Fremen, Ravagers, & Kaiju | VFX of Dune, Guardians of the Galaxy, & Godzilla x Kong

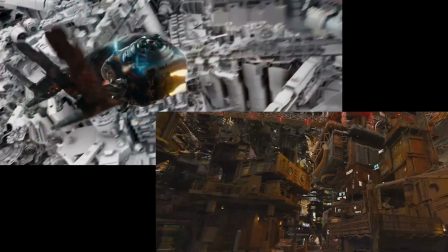497s
The virtual versions of the sets contain the lighting, space, and everything the CG actors have to interact with in the shots.
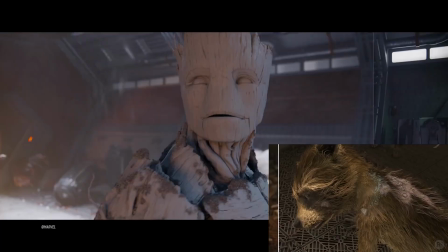504s
This way when the characters are integrated within the plate, everything feels seamless and that they belong to the environment they're shot in.
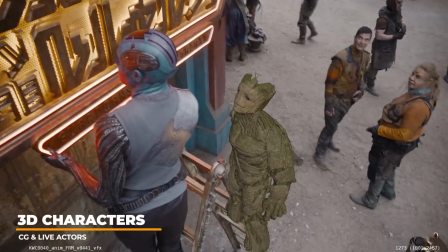512s
For characters like Rocket and Groot, they are very different from humans and require careful attention to detail to capture their emotions and expressions.
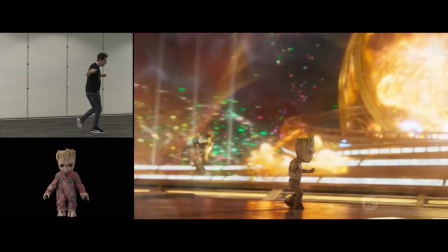520s
They had to translate human performances into the unique anatomy and expressions of these non-human characters.
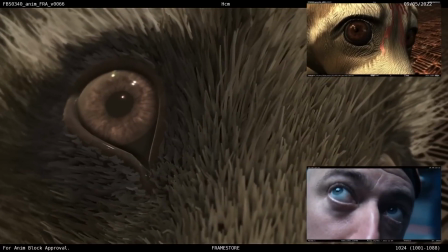526s
This involved meticulous attention to detail, especially in the eyes, where subtle nuances convey emotions.
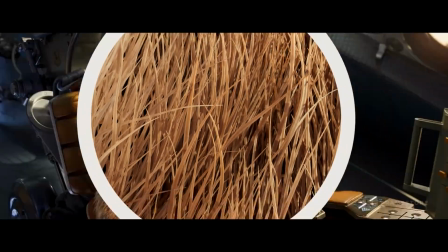533s
Additionally, the team had to consider the complex interactions of fur and other materials with the environment,
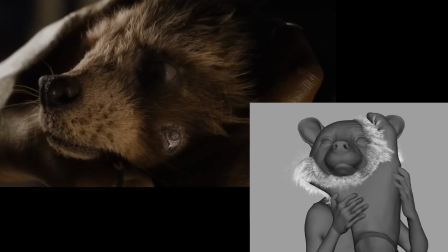539s
such as wind and contact with other characters Groot's evolving appearance
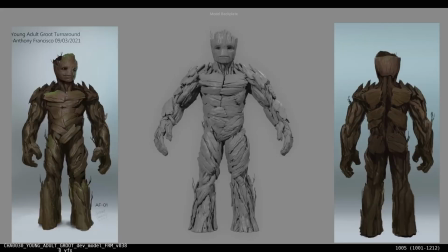544s
from a malleable infant to a more rigid tree form also presented challenges in maintaining expressive
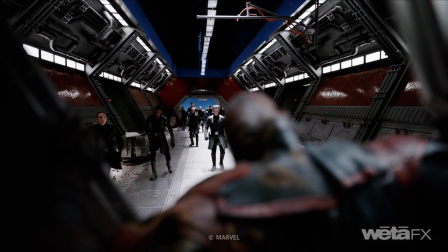549s
animation the entire process from initial concept to final render was
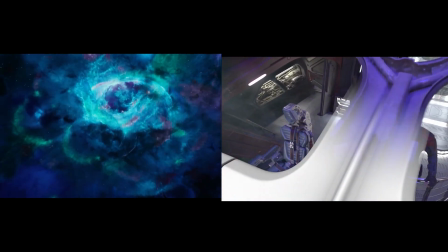554s
lengthy and intricate pushing the expertise of the animation team and the visual effects artists several additional characters were created for the new
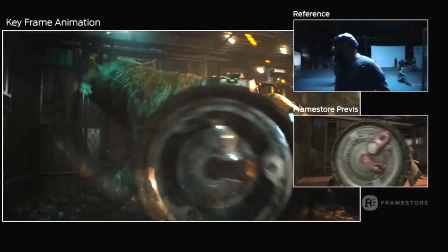562s
installment and animation tests were created to ensure they could capture the details accurately to match the world that was already created for the franchise.
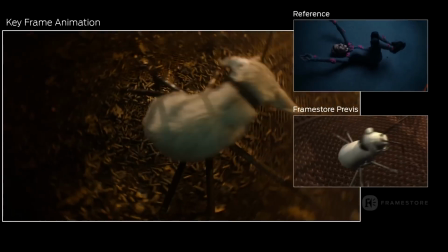570s
Stage reference and previs were all aspects utilized to bring the new characters to life for the animation team.
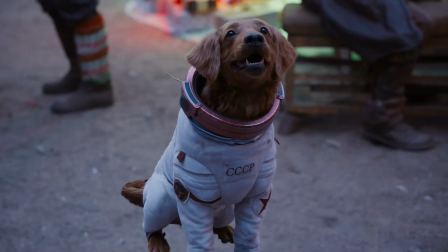576s
Dogs were used for reference but no shots in the film contained a real dog. It's incredible to see the level of detail of the CG dog next to the reference shot of the real thing.
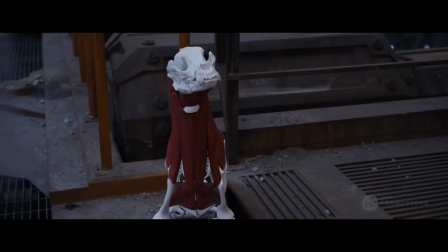585s
The 3D dog contained all the skeletal and muscular details underneath the 3D model to convey realistic movements to the audience.
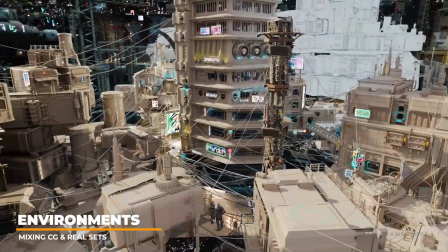593s
several massive set environments are created in 3d mixing practical shots and
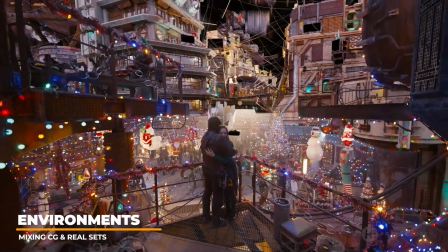598s
CG shots help bring the realism to the screen live-action actors were
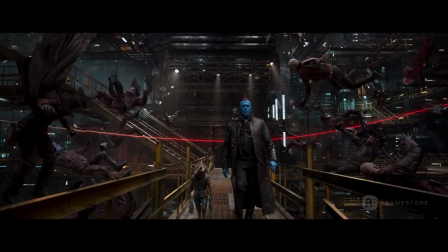603s
shot and composited with the CG based characters to create seamless cinematic shots bringing
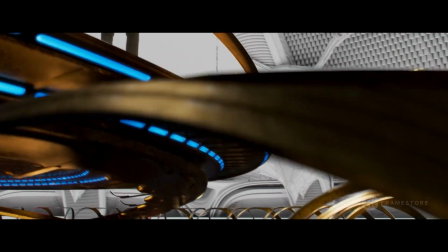608s
all the elements together with the state-of-the-art visual effects workflows capturing real dance
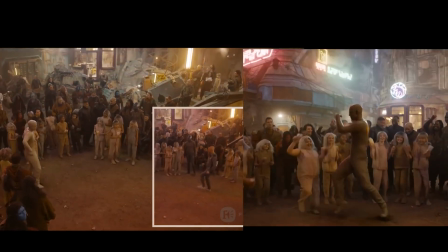613s
moves and blending the stage footage assisted the animators to create realistic movements for the CG versions for the final composited shots
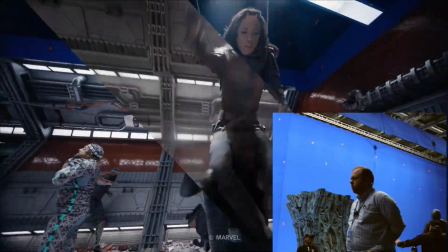621s
Action sequences mix live actors on wires with CG backgrounds, practical sets, and 3D doubles.
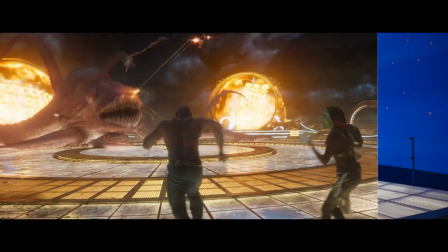628s
Mixing live-action practical shots with 3D helps heighten the realism and push the boundaries on what is possible in the cinematic experience.
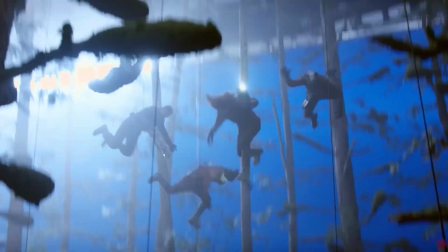635s
As with several other sci-fi and Marvel franchises, actors are shot on set with practically built sets for the vehicles to bring realism to the shots with state-of-the-art
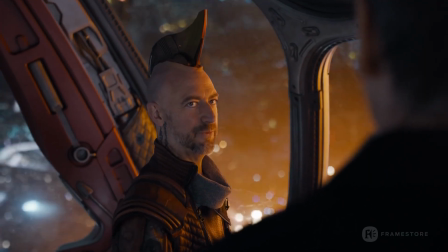644s
visual effects compositing of CG elements to enhance the believability to the universe.
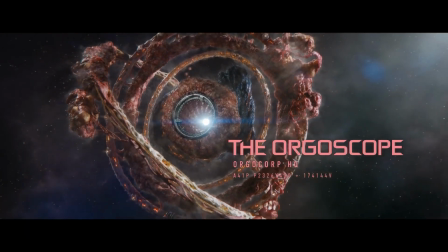649s
For the Orgoscope, Sony Pictures built the planet-sized organic structure.
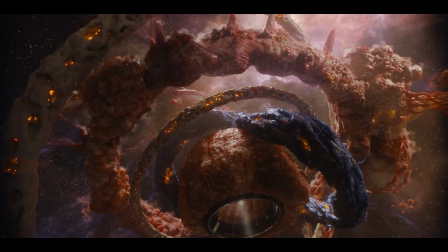653s
The structure would be built from a collage of internal organic parts rather than mechanical features,
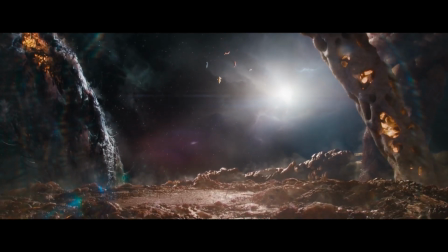659s
and its massive scale proved difficult for the team to create. The challenge was to ensure that pieces of the station were identifiable as muscle or bone.
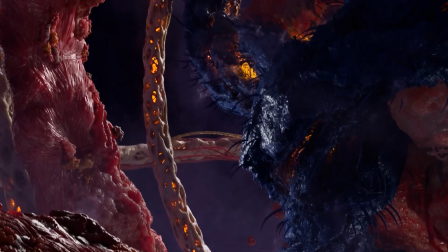668s
A modular approach was used for the build, instancing sections of the environment and mixing and matching various shaders in a fractal-like technique.
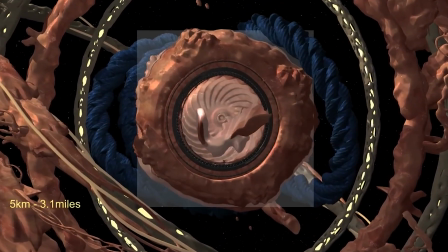675s
They started with large-scale textures and gradually introduced smaller details as the camera zoomed in.
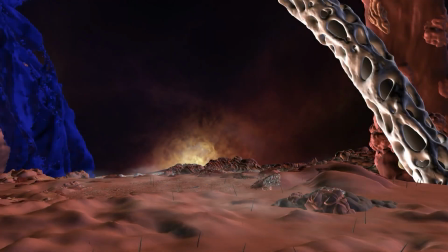681s
For the bone structure, they had to manipulate the subsurface scattering to achieve the desired look due to the massive scale.
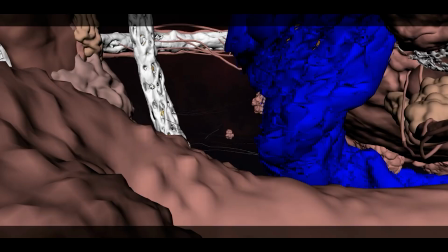688s
The muscle layer was created using a combination of techniques, including procedural generation to add details efficiently.
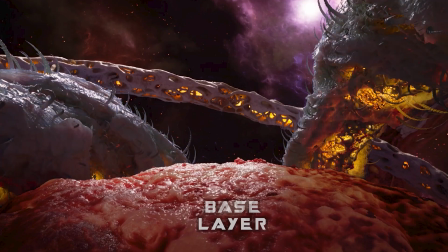695s
To provide flexibility for compositing, different layers for fat, fascia, and muscle were rendered separately.
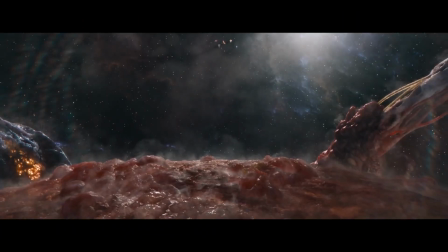703s
Atmospheric effects like ground gases and mist were added to enhance the Orgoscope's living organic feel.
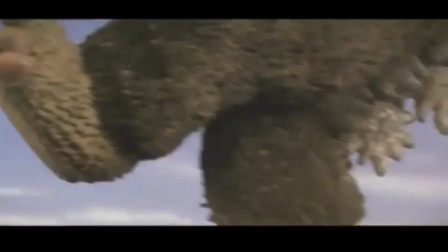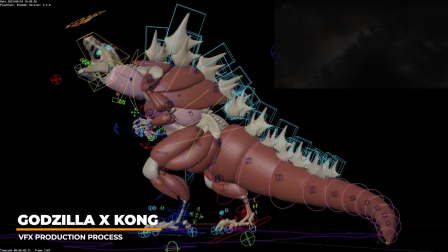715s
For the newest installment of Godzilla and Kong The New Empire, the monsters were created using a combination of CGI and practical effects.
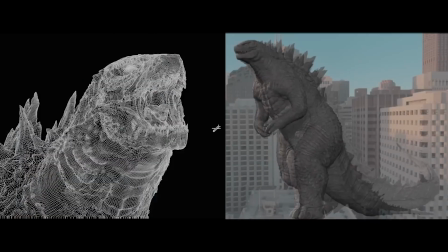723s
Each installment of the Kong Godzilla movies were heightened with better CG visual effects and compositing techniques for the live-action shot background scenes.
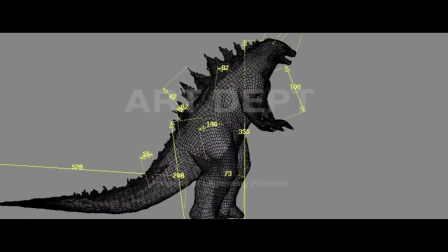732s
3D versions of Godzilla need to be designed meticulously to look great from all angles,
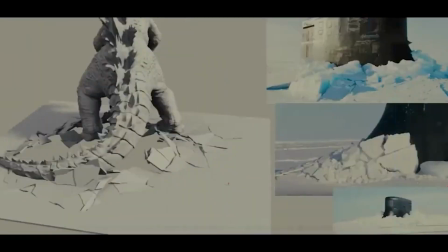737s
assuring that his silhouette remains recognizable for any angle the director might choose for the iconic character.